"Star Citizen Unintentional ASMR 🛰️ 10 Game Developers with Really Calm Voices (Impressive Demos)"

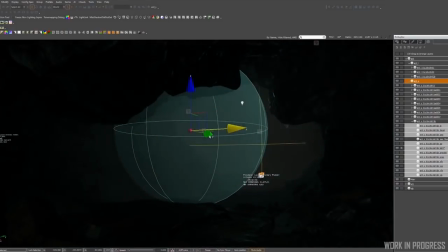20:34 So for caves, the corners and the big rooms are the parts that we need to focus on because it's very important to tell the player where you're at.
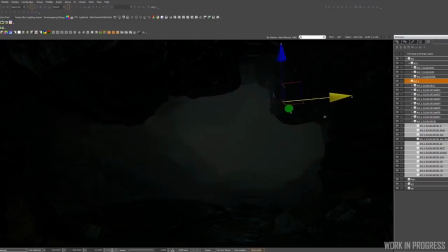20:48 We always give them a little bit of a hint from the lighting, like if there's a corner to the left, then we just put the lights to the left of the corner so you can see, oh, there's a light coming through the left side.
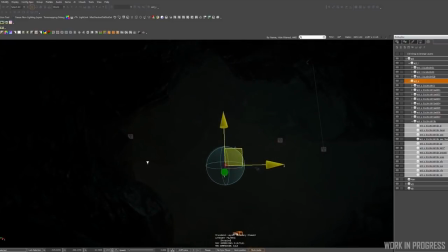21:04 So it gives you a hint that, okay, maybe I can go that way, maybe I can just turn left to figure out where to go next. And also it's pretty dark, So it's very tricky to balance because you want it to be very realistic,
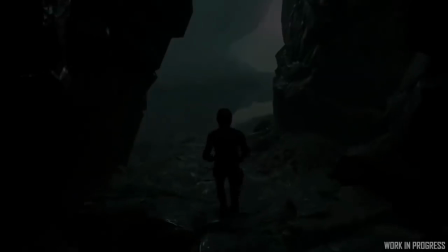21:21 you want it to be dark, but you also need to help the player not to get lost in the caves.
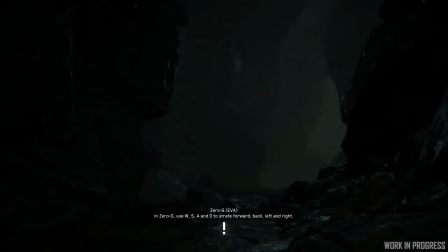21:26 So that's the biggest challenge. The atmosphere is a little bit specular, especially on the cave rocks.
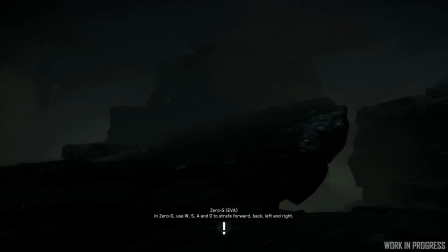21:34 There's some kind of parameters which gives me a lot of control. Like, for example, when the player gets closer to the fill light,
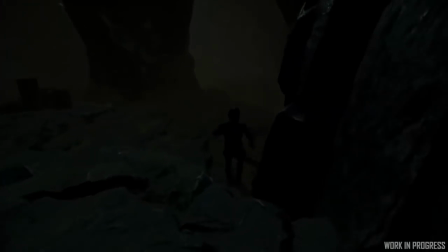21:42 the fill light will disappear. and surrounding you it's gonna be pretty dark but the other field lights are still on so we use that kind of technology like little tricks to keep you dark surrounding you give you like this tiny and
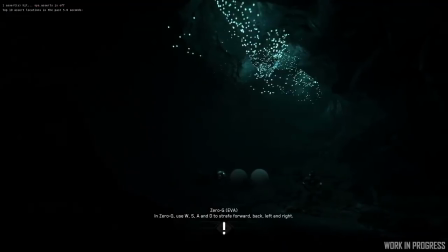22:00 scary kind of feeling. Glowing worms are nice they're beautiful they're like mystic.
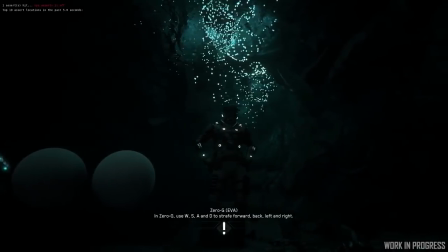22:09 We work with the VFX team they apply those particles on the rocks.
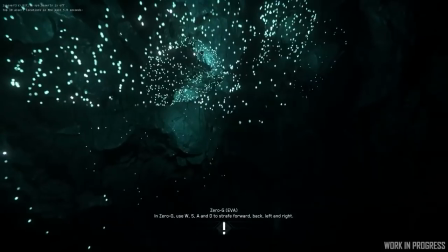22:15 When they finish their job, I just added those fill lights to support these VFX.
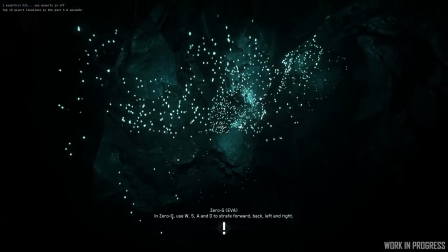22:20 So yeah, when you go deeper down into the cave, maybe you'll encounter this kind of area with glowing warmth all over the ceiling above you, which is I think it's pretty nice effect and very special experiments for the players.
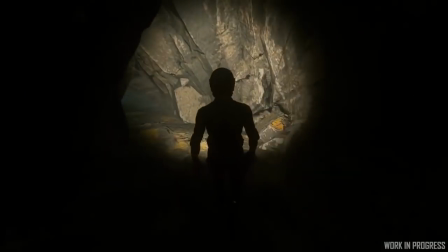22:37 The flashlight is pretty tricky because it's so strong at the moment so it's kind of like flattening everything so all the work from the environment might be washed away because of that strong light so the lighting team is working very
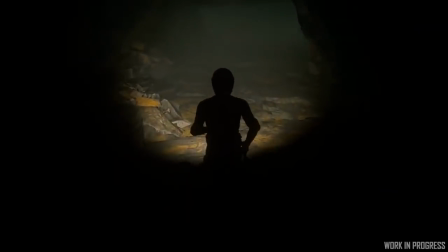22:54 closely with the engineering team as well to improve the torch light making
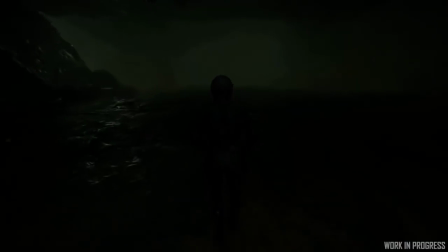22:59 more subtle and even when you have the torch on you you are able to see what the cave looks like and
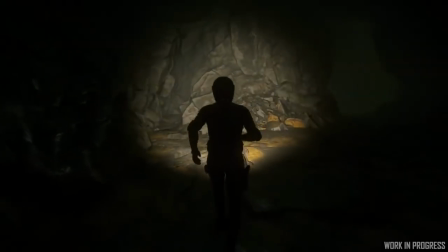23:07 still give you that kind of cinematic and moody cave so yeah that's what we are trying to fix. But Arthur's lighting only gets us halfway to where we're going as creating the proper soundscape is equally as important in adding character and flavor to these new subterranean environments. That's where James from the audio team comes in as he takes the reins and brings the audible universe of Star Citizen to the cavernous reaches below.
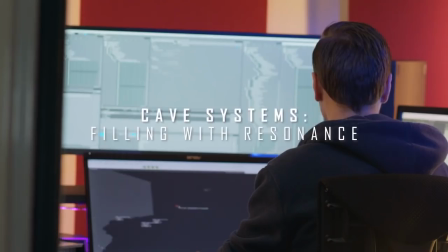23:36 So the idea behind the caves was to create a more eerie mood. So by doing this I designed a bunch of drone sounds and then a bunch of like one shots and things like that and they trigger randomly throughout the caves.
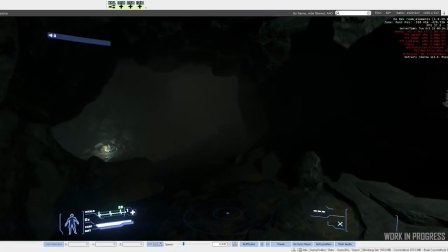23:52 The deeper into the cave you go the more of the one shots you get and the drones duck down in sound just to give it a more eerie kind creepy vibe.
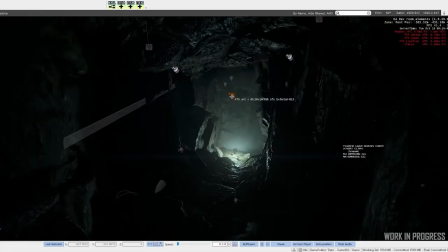24:02 So I've made the actual ATSs visible here so you can see how the sound has been placed around the map.
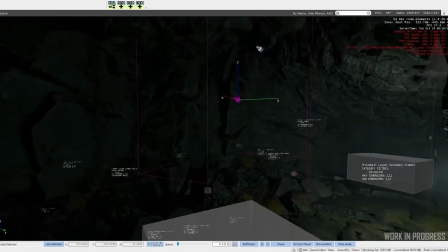24:12 One of the challenges we faced with this is the markup's different from other locations so we couldn't use like room shapes
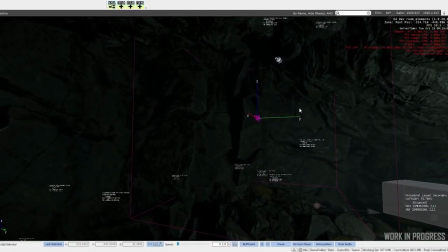24:18 to mark it up so these have got to have quite tight attenuation radiuses so the sounds don't bleed out throughout the map.
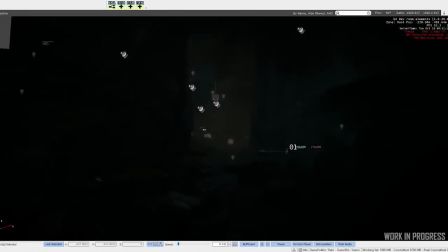24:28 So the idea behind the sounds for rooms like this is to have a lot of drones placed
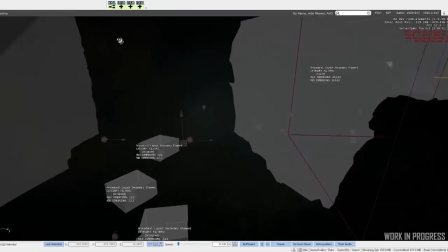24:33 around the area and also fill the space out with one-shots.